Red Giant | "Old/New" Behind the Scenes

Hi, I'm Aharon Rabinowitz, executive producer at Red Giant Films. In this episode of Red Giant TV, we're going to take you behind the scenes of our newest film, Old New. We'll show you how we put it together from start to finish, including writing, art design, shooting, editing, color correction, and visual effects. There's a lot that goes into making a film, even a short one. And our director, Seth Worley, is involved in every aspect of production. So I'll let Seth take it from here, and I'll see you in a little bit.
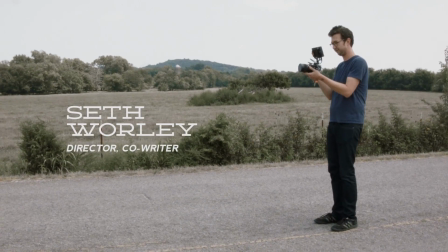[0:35]
Hi, I'm Seth Worley, the director and co-writer of Old New, and this is a look at how we made it.
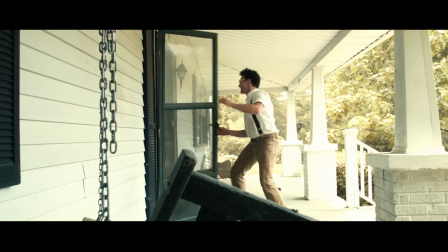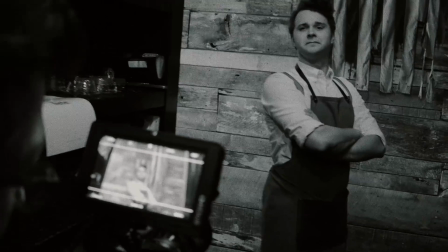Our films are usually built around a product.
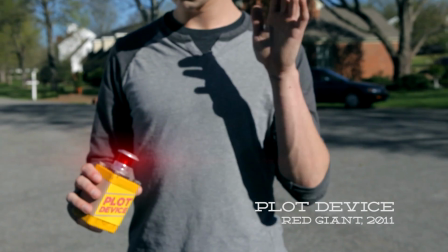[0:54]
So a great example of that is in Plot Device, where we have this character who's jumping from film genre to film genre.
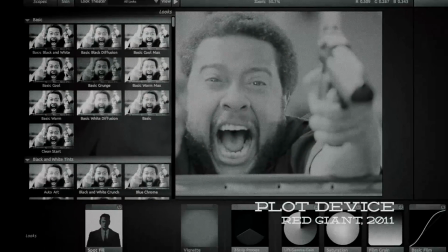[1:00]
What we're really doing was we were showing off the different kinds of looks that Magic Bullet looks can create.
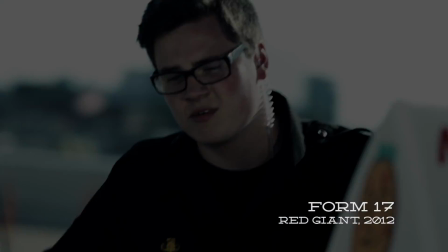[1:04]
And in Form 17, we have a situation where we've got a lot of dialogue between the father and daughter and a lot of cameras,
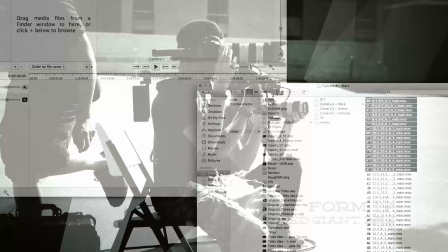[1:10]
and we built that whole project just so that we could show off the power of Pluralize, which syncs your audio and video in seconds. So this time there's a new product called Magic Bullet Film.
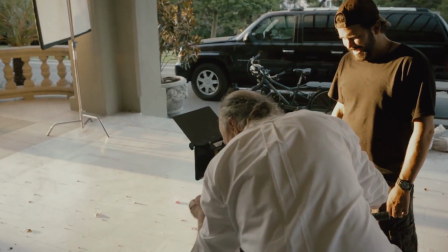[1:26]
There's a lot of simulations of film stocks out there, and there's a lot of, I think,
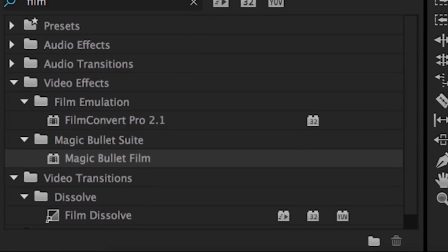[1:30]
assumptions about the film look, and we didn't want to just take those assumptions for granted. We're not just trying to copy film or recreate it,
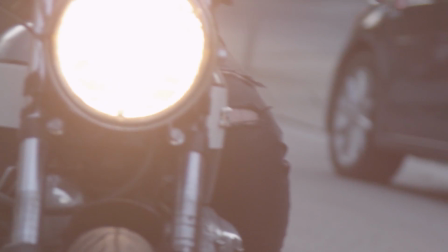[1:40]
we're trying to give modern filmmakers with digital equipment access to this wonderful,
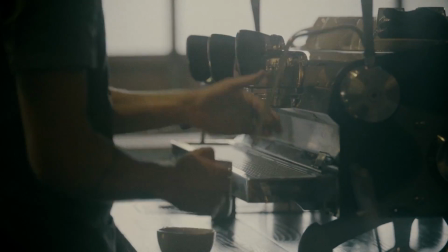[1:46]
rich bag of tricks that cinematographers have been using for years.
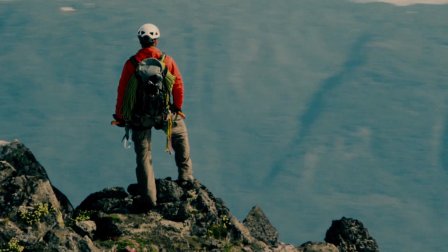[1:50]
So here we had this product that's sole purpose was to make your new footage look like an older medium.
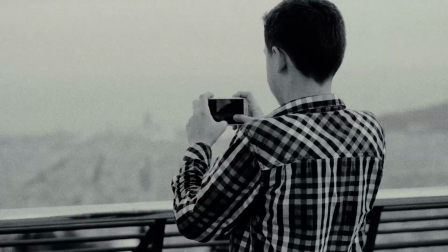[1:56]
If you start thinking about it, you realize that most photographs that we take these days, we don't consider them presentable until we've made them look older and slightly crappier.
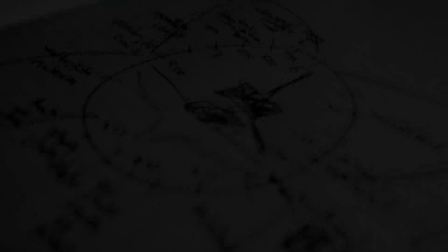[2:05]
And in kind of mining for our story, that felt like a really interesting place to start. There's a slider that takes it from a vintage look to a more modern grade.
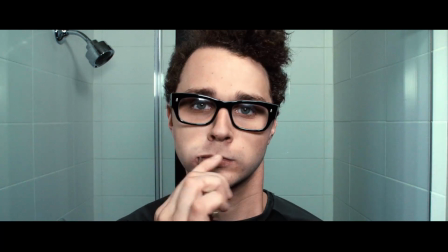[2:13]
And we kind of imagine what would a person be like if they were on one side of that spectrum and then something happened where they just swung the other way.
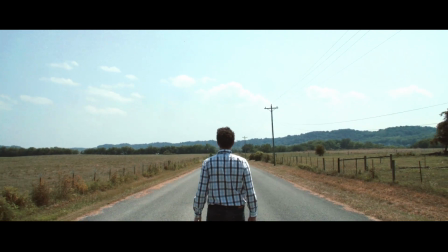[2:20]
So suddenly, we felt like we had something relevant to say. So then the question is, how do we say it?
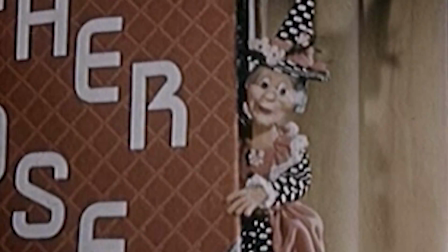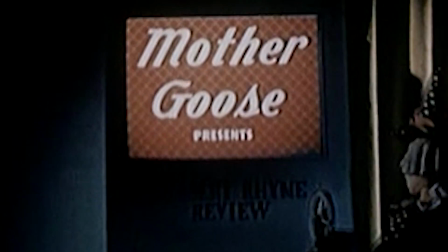[2:32]
Seth and I both have little kids, and we're reading Dr. Seuss and fantasy stories to them, and this gave us a chance to bring some of that into what we're doing here.
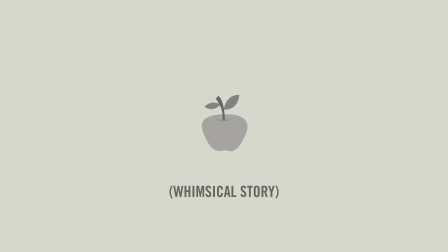[2:41]
Now, the way I see it, when you're telling a whimsical story like this one, in the vein of Pushing Daisies or,
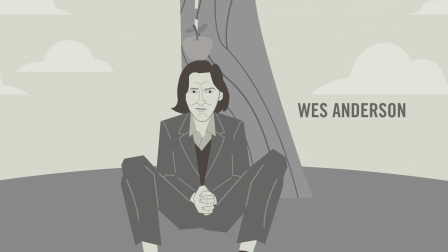[2:47]
a Disney storybook, the creative gravity tends to pull you toward Wes Anderson, which I love, as I expressed in the Plot Device behind the scenes.
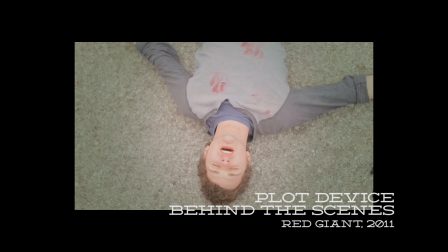[2:54]
I love Wes Anderson. I hate everyone who's trying to be Wes Anderson, and I was that person for a while.
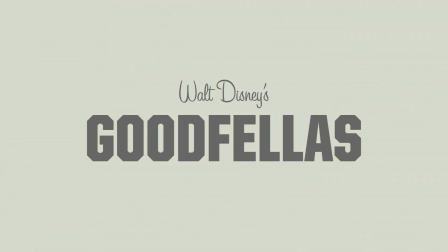[3:00]
So the direction we ended up taking, we called Walt Disney's Goodfellas. The idea was that we would be moving the camera constantly, flying through these gags,
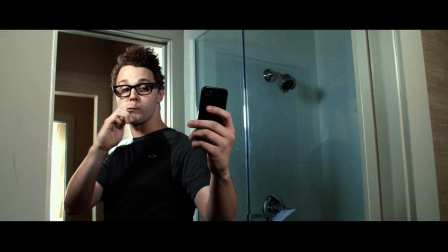[3:08]
not leaning on the irony of the jokes, but actually telling the story as cinematically as we possibly can.
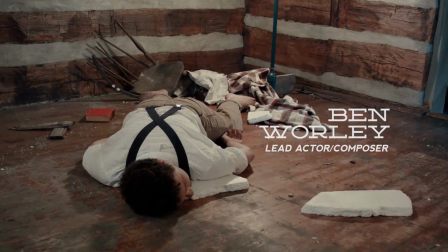[3:13]
This shoot was different for me because of how fast we were moving. There was just a million locations.
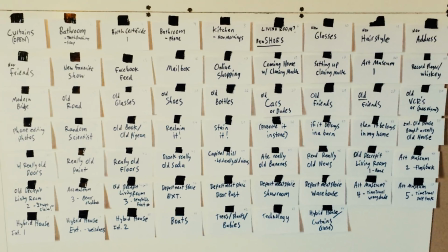[3:18]
When I first got the script, there were so many locations, costumes, props, old things, new things.
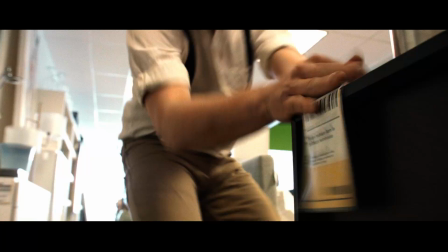[3:25]
Paul Conrad designed all the art you see in the film, including the IKEA-like labels and tags, the paint can,
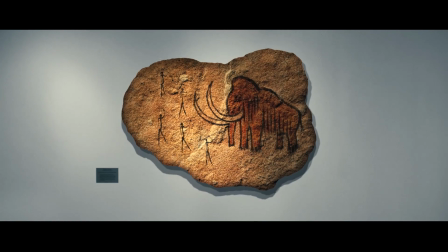[3:31]
the old newspaper, and the cave drawings, which were originally supposed to be more of a Norman Rockwell exhibit.
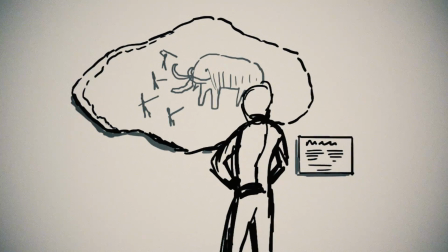[3:37]
But Paul brilliantly pointed out that cave drawings were a much better representation of older than old.
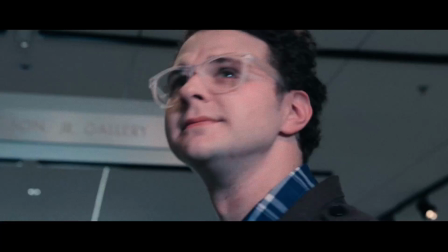[3:42]
Seth decided early on that my character was going to be wearing totally different clothes in every shot since he's obsessed with new things.
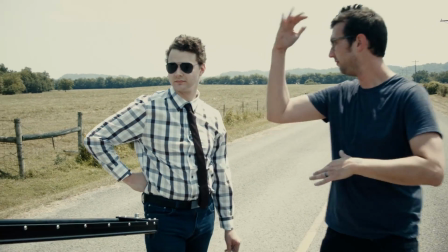[3:48]
So basically, every day we'd be shooting, I'd just show up on set and be like, all right, who's giving me their clothes?
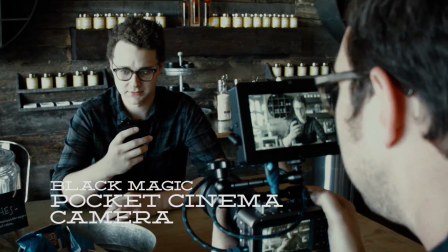[3:53]
We shot the majority of the film on a Blackmagic Pocket Cinema camera, which we borrowed from my friend Dave Altizer.
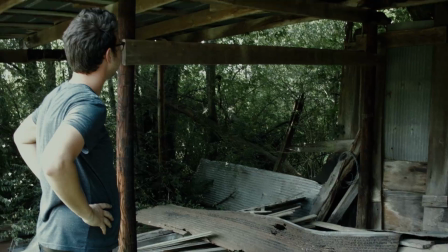[3:58]
My friendship with Seth Worley is mostly structured around short text messages of, hey Dave, can I use your camera?